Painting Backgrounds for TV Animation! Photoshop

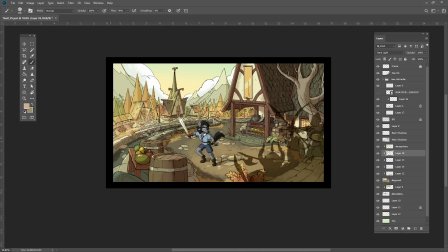[12:29]
Now, it can be hard to know if the values you're choosing are working, but there is a trick.
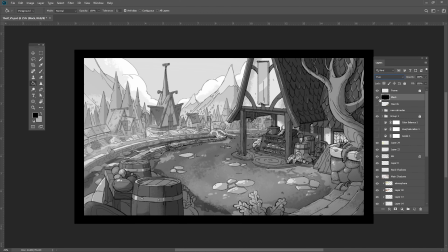[12:35]
If you have a black layer set to hue on the top of your painting, you can toggle it on and off to preview your artwork in grayscale. This will allow you to see if your painting has any value problems.
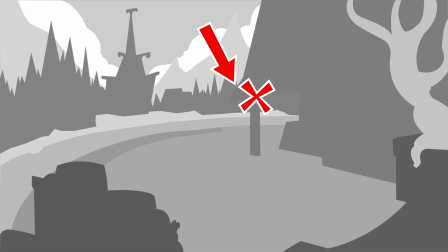[12:46]
So maybe that means that you don't have enough contrast between zones, or maybe there are areas that have too much contrast that are distracting from the focus.
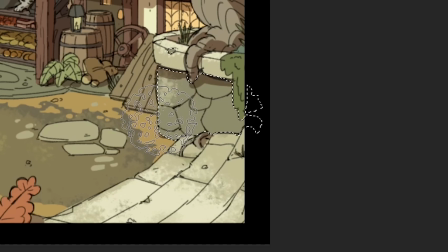[12:55]
The last thing I want to do is add some dry brush texture to this. Tip: dry brushes.
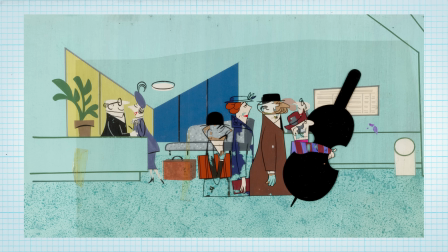[13:00]
If you look at a lot of older animation art, they tended to use gouache, watercolor, acrylic,
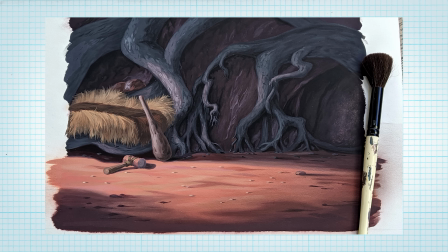[13:06]
or cel vinyl, and there would be all these textured areas of highlights and sparkles.
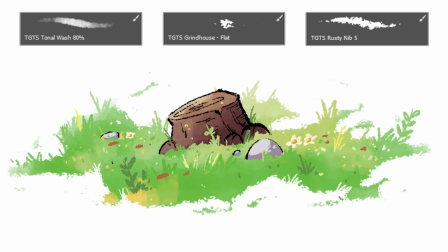[13:11]
We can use certain digital brushes to emulate that look, to help make our digital art look more handmade or vintage.
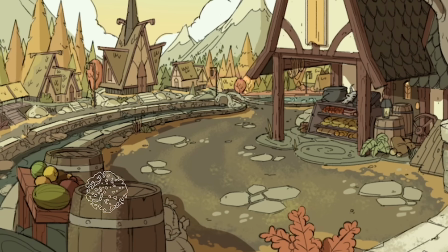[13:19]
I'm also going to use a few of Kyle's brushes and paint in some textures on a few edges.
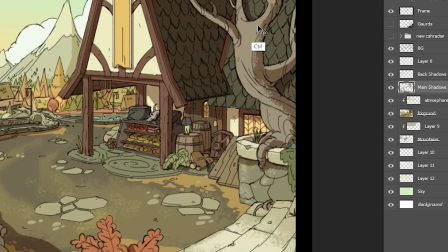[13:24]
I can use the brush as an eraser, and I can erase parts of the shadows to give them a somewhat imperfect edge.
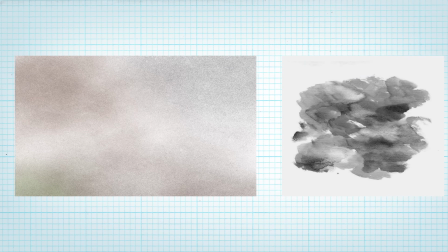[13:31]
And on top of that, I can add some grainy filters and some watercolor texture to kind of distress the entire painting. There is a method of teaching color that uses the color wheel, and this diagram likes to show us that there are combinations of colors that harmonize well together, such as analogous, complementary, or triad. But we find that this is kind of graphic and overly academic. It presents the most saturated colors as being the most important,
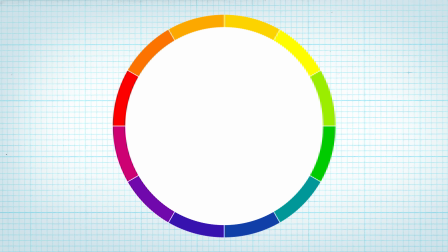[14:01]
when actually each of these individual colors extend all the way to white and black.
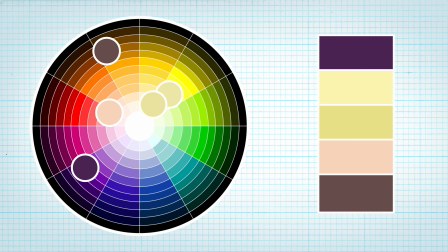[14:07]
And it is here, in these blended areas, that we can find the most interesting harmony of tones. And so for me, instead of choosing colors from a wheel, I prefer to look at movies,
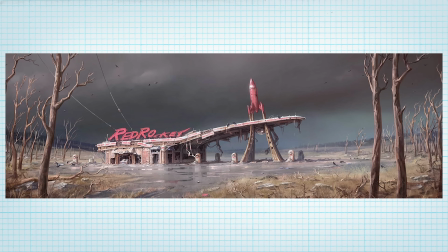[14:20]
photography, and video games when trying to come up with interesting palettes. And I sometimes just straight up pick colors from these things when starting off just to lay down some of my flats.
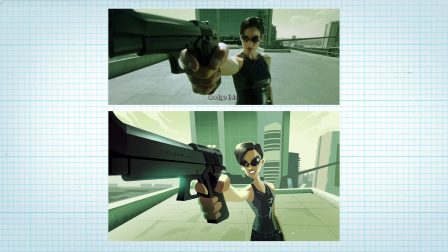[14:30]
I feel like you can learn a lot more about color by doing film studies than you could ever learn from a wheel. Brent, I mean, we're the ones that are going to teach people about color. I mean, look at our set. I mean, it's just pink and blue. The lighting's all over the place. You know what I'm saying? Max, I've spent the last 2 years researching lighting YouTube channels. This is like my art. This is my cinematography. These lights are really expensive, and all you do is just sit here for 45 minutes while I set them up on you. Like, you just stand around and get lit and then read lines. And the colors are based on our logo, which you designed. When he says get lit,
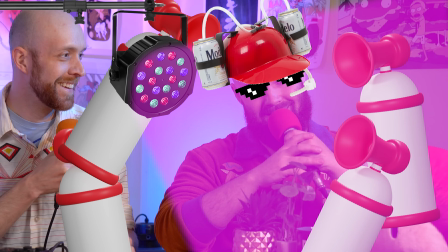[15:03]
He means get lit. Onto our alien landscape for Arturo's character.
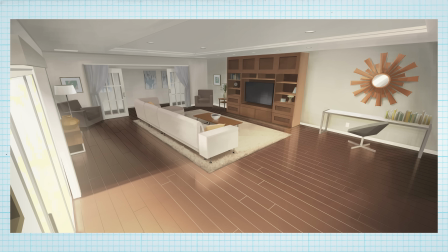[15:12]
So backgrounds without line art tend to also be a pretty popular style.
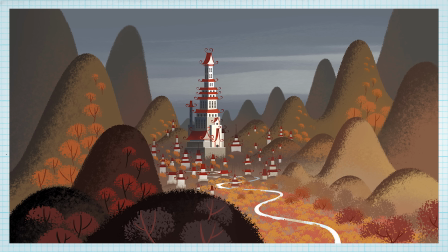[15:17]
Unikitty, Pinky Malinky, Tangled, Samurai Jack all have this shape-driven lineless style.
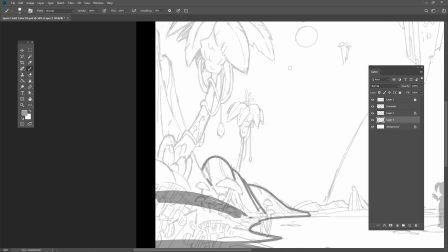[15:23]
To do this, I would turn down the opacity of my line art and then very precisely fill in each shape.
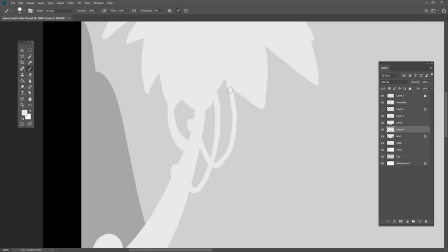[15:29]
These shapes have to be really clean since they will hold the forms of the painting.
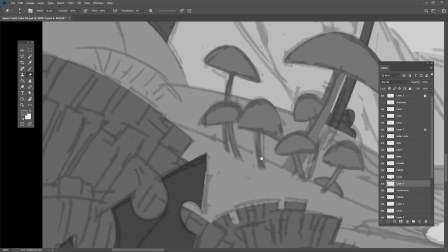[15:34]
Then I can add more details with new layers on clipping masks.
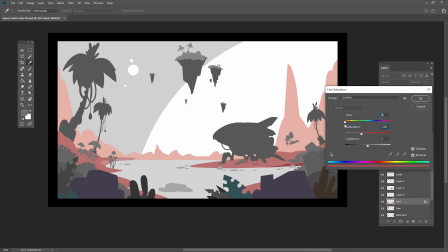[15:37]
I tried to use very eccentric colors for the ground and vegetation while still keeping in mind the rules about color and composition,
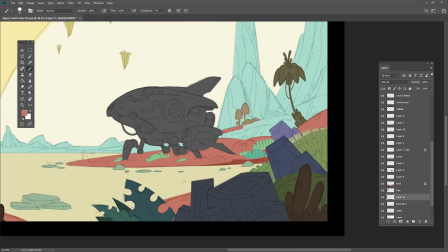[15:44]
and I also tried to vary the hue a bit for all of these plants.
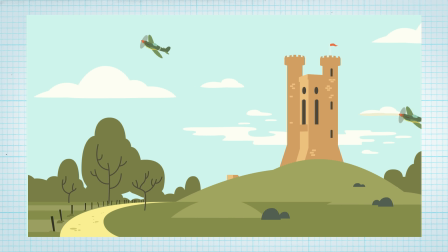[15:48]
A common problem a lot of beginner artists face is they do not add enough color variation between objects. It's good to have a limited palette, but making all of your trees the same color can make your backgrounds look flat.
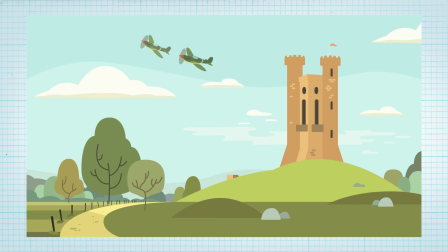[16:00]
So try varying up the hue between objects and find a harmonious balance.
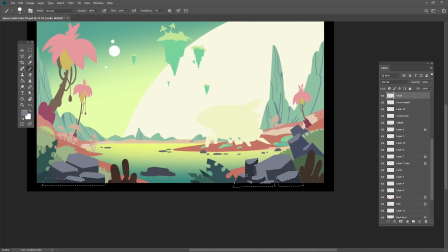[16:05]
The front of the painting I want to be really dark, so that way we sort of frame the composition up a bit.
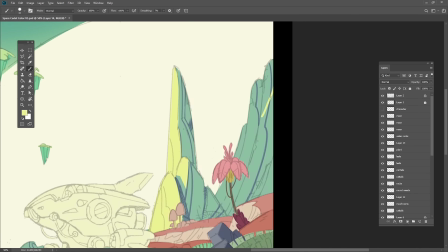[16:10]
And the mountains back here will be even lighter, and I'll make these floating rocks really faded out.
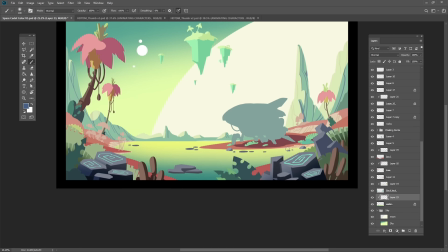[16:15]
Remember that this stuff is being affected by the atmosphere, and since there is a lake in this scene, we can also add reflections.
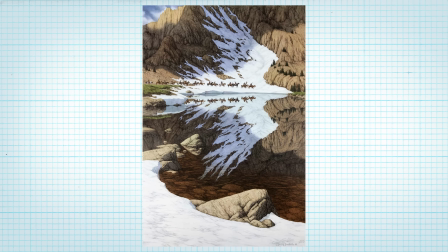[16:22]
Reflections mirror the world, but you don't have to make them super detailed.
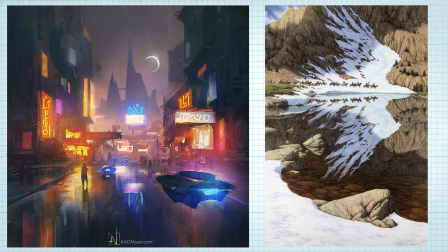[16:26]
You can just sometimes use a shorthand and paint an indication of the colors that they are reflecting.
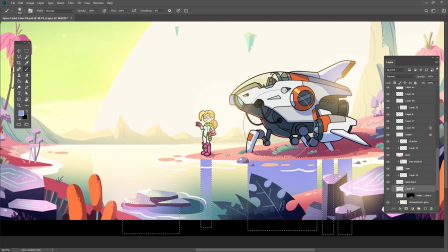[16:31]
For these, I'll select an area and then paint with a gradient to make a reflection that slowly fades out.
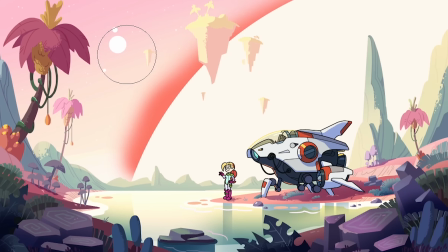[16:37]
And for the final touch, I will add some light bloom.